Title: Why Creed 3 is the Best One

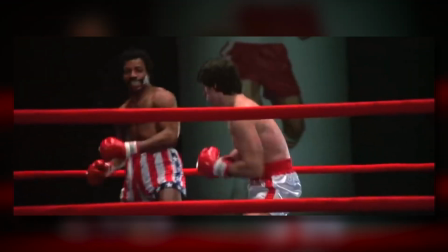[8:08]
We've had over a dozen matches over the course of this franchise, and it's getting exponentially more difficult to create a memorable and unique fight,
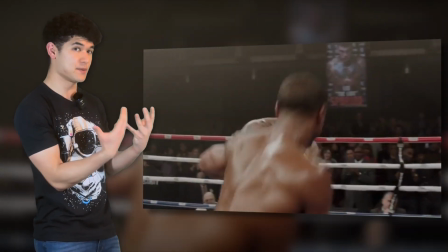[8:16]
especially considering the cinematic marvels like the midpoint of Creed 1, where the whole thing is done in one shot.
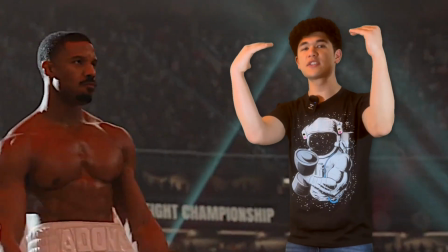[8:22]
Like, dude, I cannot imagine being that cameraman. Yet, despite that ridiculously high bar, Creed III still absolutely delivers when it comes to spectacle.
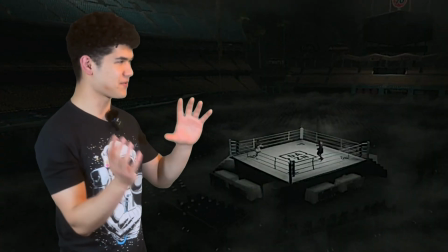[8:31]
Heck, at one point they get transported to the Shadow Realm,
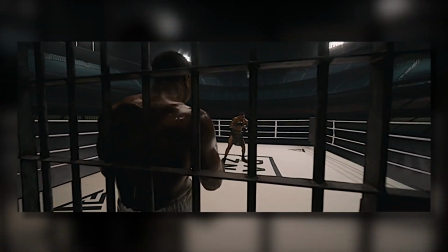[8:33]
and then you got this amazing imagery of Donny being thrown against prison bars by Dame as these two fighters are caged and haunted by the memories of each other.
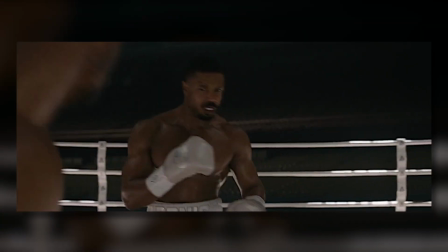[8:42]
Damn, man! And while the sound design and choreography already hit extremely hard on their own, that impact is multiplied tenfold by the heart of this duel.
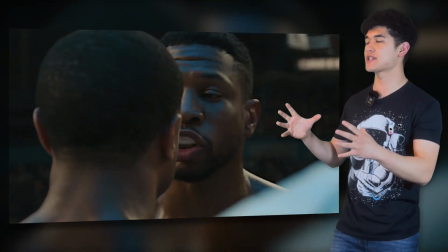[8:51]
It blows my mind that this is the first time we've had an adversary with such a personal and intimate connection with the protagonist.
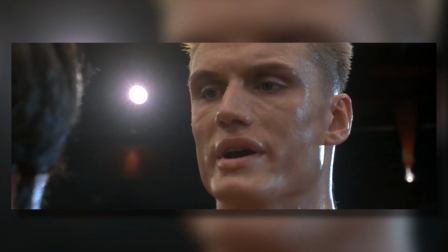[8:58]
We've had the underdog story, the challenging of complacency, the uncharismatic robot on the juice, but never an opponent this emotionally taxing.
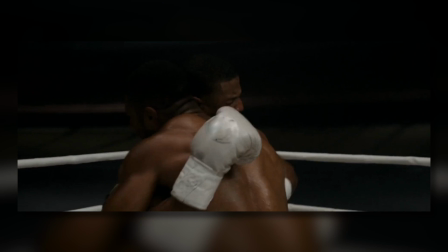[9:07]
These punches hit hard because it's a brawl between two broken men desperately trying to mend what's left.
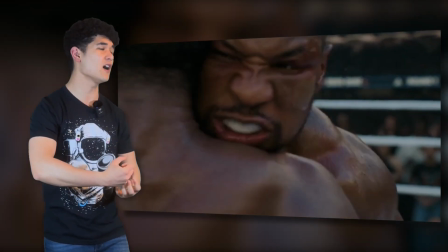[9:13]
Every time they get into the clinch, it's this uncomfortable, painful hug as they desperately try to accept each other back into their lives. Jonathan Major's performance in this film is phenomenal through and through.
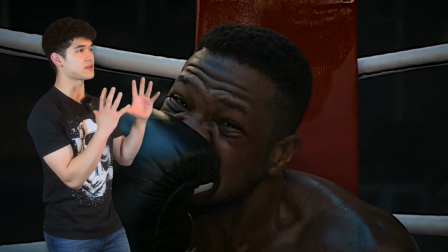[9:23]
But I'll be damned if the look he wears on his face throughout this fight doesn't shatter my heart more than anything.
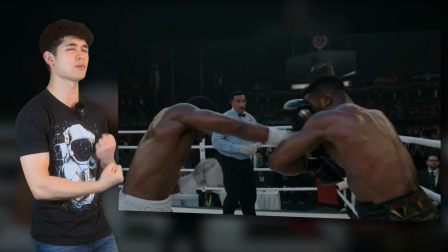[9:29]
Dame is always on the brink of tears, and that conflict within him just grows and grows until, abruptly, it's resolved.
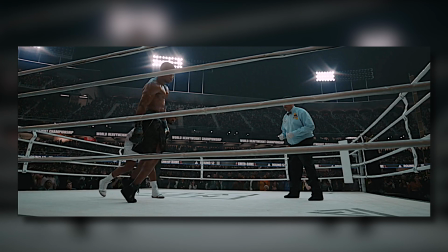[9:36]
Adonis landing this final blow has a sigh of relief wash over both of them.
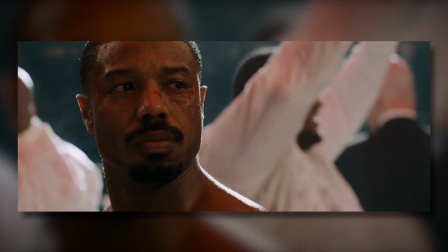[9:41]
They have finally tackled the demon torturing them for years, and with that triumph, they are freed at last.
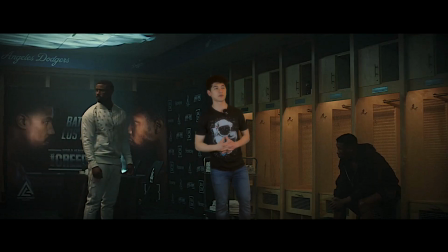[9:46]
They have a reconciliation in the locker room afterwards, and this scene plays out with just enough dialogue.
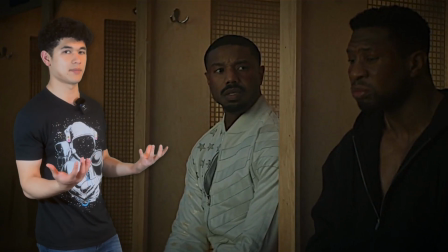[9:53]
Neither of them need to explain much at all, they understand each other more than anybody. But what's crucial here is the removal of blame and guilt.
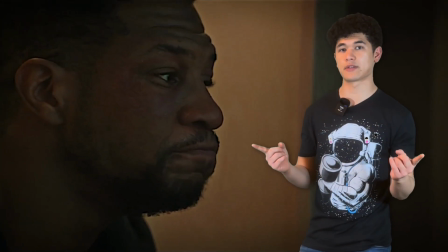[10:01]
At last, they point the fingers away from each other, but also learn not to point them at themselves. They take responsibility, yes, but also convey the second layer of Creed III's theme. On a surface level, Creed III is a movie about confronting your fears, in this case your past,
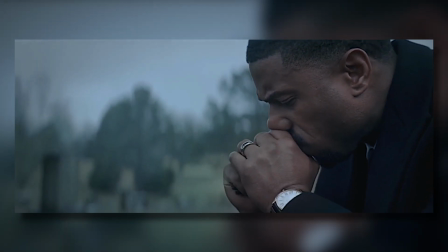[10:17]
rather than suppressing it and making the pain increasingly unbearable.
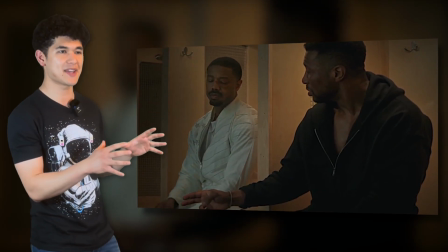[10:21]
But thanks to such a deliciously complicated dynamic, that theme benefits from an extra coating of nuance. It's this notion that you shouldn't feel guilty about what's out of your control and the arduous yet integral process of self-forgiveness.
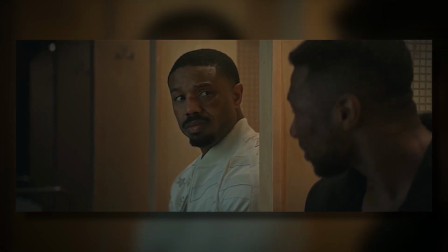[10:34]
Having Adonis and Dame make up solidifies that moral in the most powerful way possible.
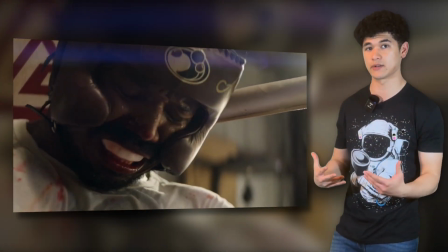[10:39]
We've witnessed all the strife they fought through, the literal blood, sweat, and tears. All we want is for their journeys to continue with a step forward on the right foot.
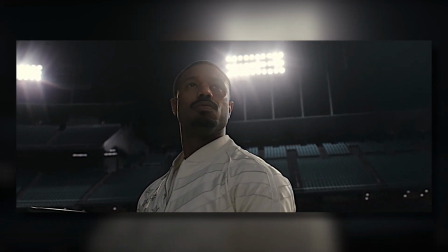[10:48]
You can get the audience to care that much about your characters, then you have more than succeeded as a director. If you're still watching, thanks so much for sticking around to the end. I feel like my channel is becoming more unpredictable than like Nintendo, so I really do appreciate you guys being here regardless.
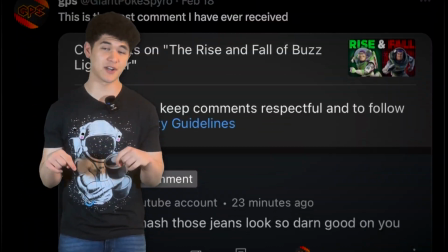[11:04]
If you want to know the progress of upcoming videos, my Twitter is linked below, and so my discord if you're keen to chat with some cool fellas. So thank you again, and as always, I hope you have a fantastic day.